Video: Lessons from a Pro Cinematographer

Today on FilmRiot, we're all getting some awesome tips from incredible cinematographers. Welcome to FilmRiot, the show that takes mystery out of the effects and techniques to one of some of your favorite Hollywood films. I'm your host, Ryan Conley, and briefly, I mentioned it last week, but I wanted to stress it again for you all today so you don't miss it. Next week, for 2 days only, on April 4th and 5th, there is a free online event,
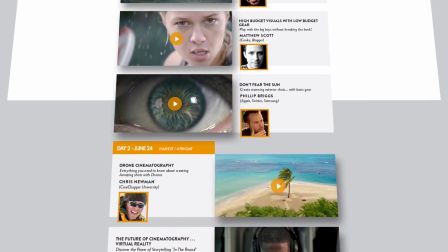0:21 which is a bunch of cinematography keynotes slash masterclasses, really, from some incredible cinematographers.
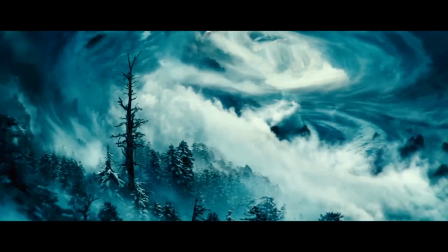0:27 These guys have work that is just out of control, insane, like Pierre Gill, who has DP'd Upside Down, The Colony, and is the second unit DP for the new Blade Runner film.
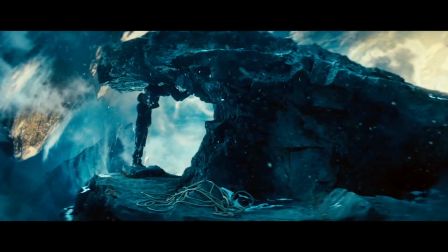0:36 But each day, there are 4 different DPs that are breaking down their own projects.
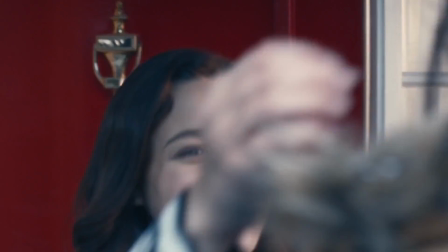0:40 It really is a free online course in cinematography, which again, you could digitally attend for free because it's free. And I know I'm pushing this pretty hard here, but I don't want you guys to miss it. I've seen the previous year's keynotes and it is very, very good.
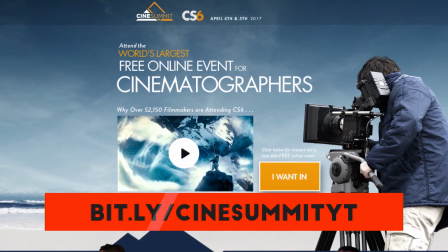0:54 So go here, click the I want in and sign up. Then you'll be notified when the class is up.
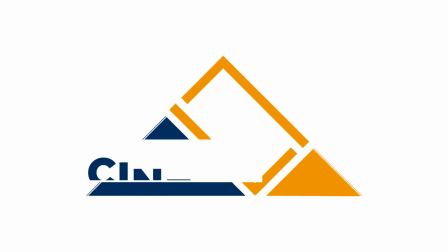0:59 And you can pre-buy those classes that are coming so you have them for good after that, or even buy the previous years if you want, but none of that is needed to attend this online event because free. And as a taste of the goods, they've hooked us up with a few free moments of great tips from previous years. So today we are going to get a couple of great pieces of insight from Pierre Gill's keynote from a few years ago. In total, each of these are around an hour and a half long, but we were able to get our hands on a few of these moments to hook you guys up with for free. So let's jump right in with Mr. Gill talking about the importance of choosing your lens for different types of faces.
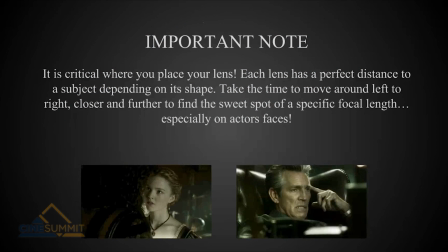1:34 Very important note. It is critical where you place your lens. Each lens has a perfect distance to a subject depending on its shape. Take the time to move around left to right, closer and further to find the sweet spot of a specific focal length, especially on actors' faces.
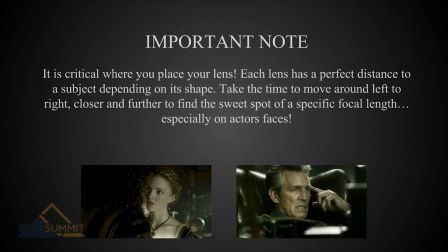1:52 And this is very, very important. When you put a lens, it's really like there's a sweet spot and you use a 40 mil, and if it's too far, it's boring. If it's too close, it's... generally speaking, of course.
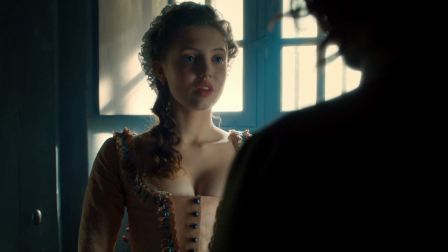2:07 On actor's face, it is absolutely critical. And the first thing I do when I shoot a movie or TV, whatever,
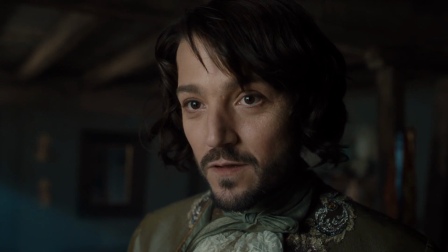2:14 I scan the actors when they come with my eyes, and I look at them, their features, and I know that some lens won't work with them. And then I do a test, at makeup and hair test, and I really try with an actor the 40,
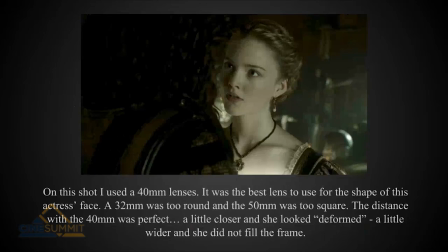2:29 the 50, the 65, the 75, and very often you're like, okay, good. For example, on this shot, I use a 40mm lens. It was the best lens to use for the shape of this actress' face. A 32mm was too round, and the 50 was too square. The distance with the 40mm was perfect.
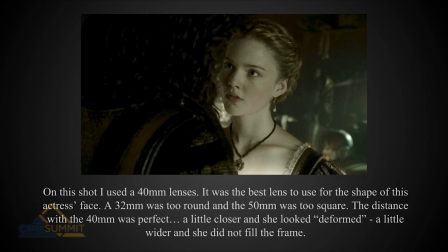2:48 A little closer, she looked deformed. A little wider, she did not fill the frame. So it's, you know, like, of course that, and again, I'm talking about shots I've done, and you can use lens the way you want,
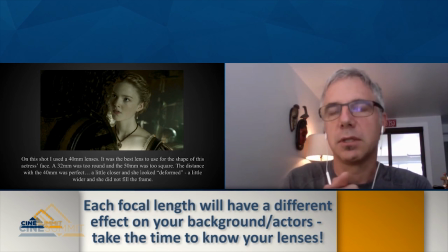3:03 of course, and sometimes it's on purpose and it's good, but sometimes it's not on purpose and it's bad.
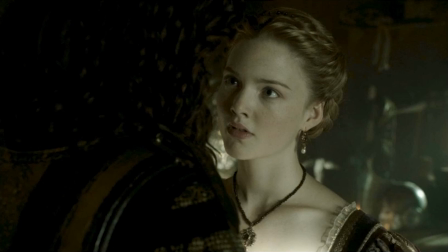3:09 On actors, it's critical. On women, it's critical also. And then you see on this shot, she looks like gorgeous, and the shape of her face is nice. It's nice to watch. So you're looking at her eyes. So you bring the audience to really focus on the eyes and not.
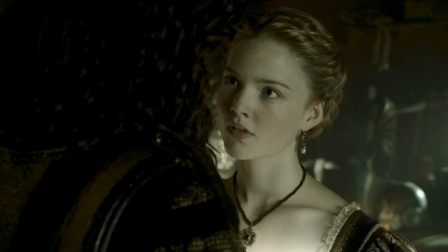3:26 Because we're very, very strong. The subconscious of the human is very strong.
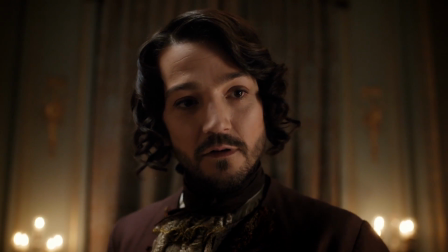3:31 So you have to find a lens that's going to work perfectly. And you take a viewfinder if you have the budget.
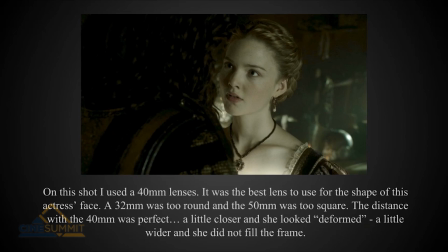3:37 If you don't, well, you take the camera and you go closer, wider. You just say to the actress, stay there for me. It's just a test. I want to see, okay? And you try it. And then you see, wow, oh my God, look at her face now.
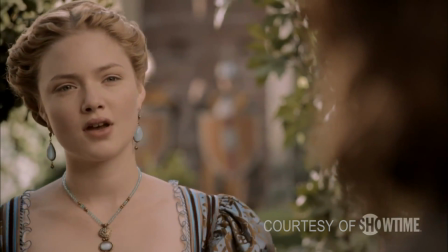3:48 She looks really good. You're looking for the photogenic.
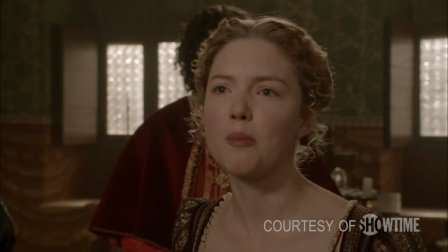3:54 Photogenic is not about being beautiful.
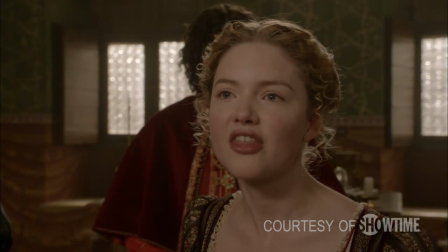3:56 You have very ugly people that are absolutely stunning, and you have beautiful people that are absolutely nothing on film.
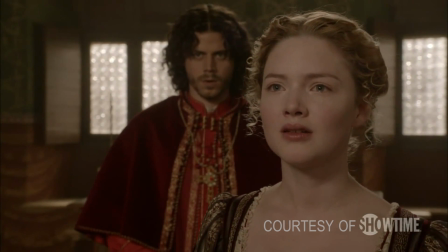4:04 So it doesn't work. It's not about that. It's about you see their shape, you use the lens.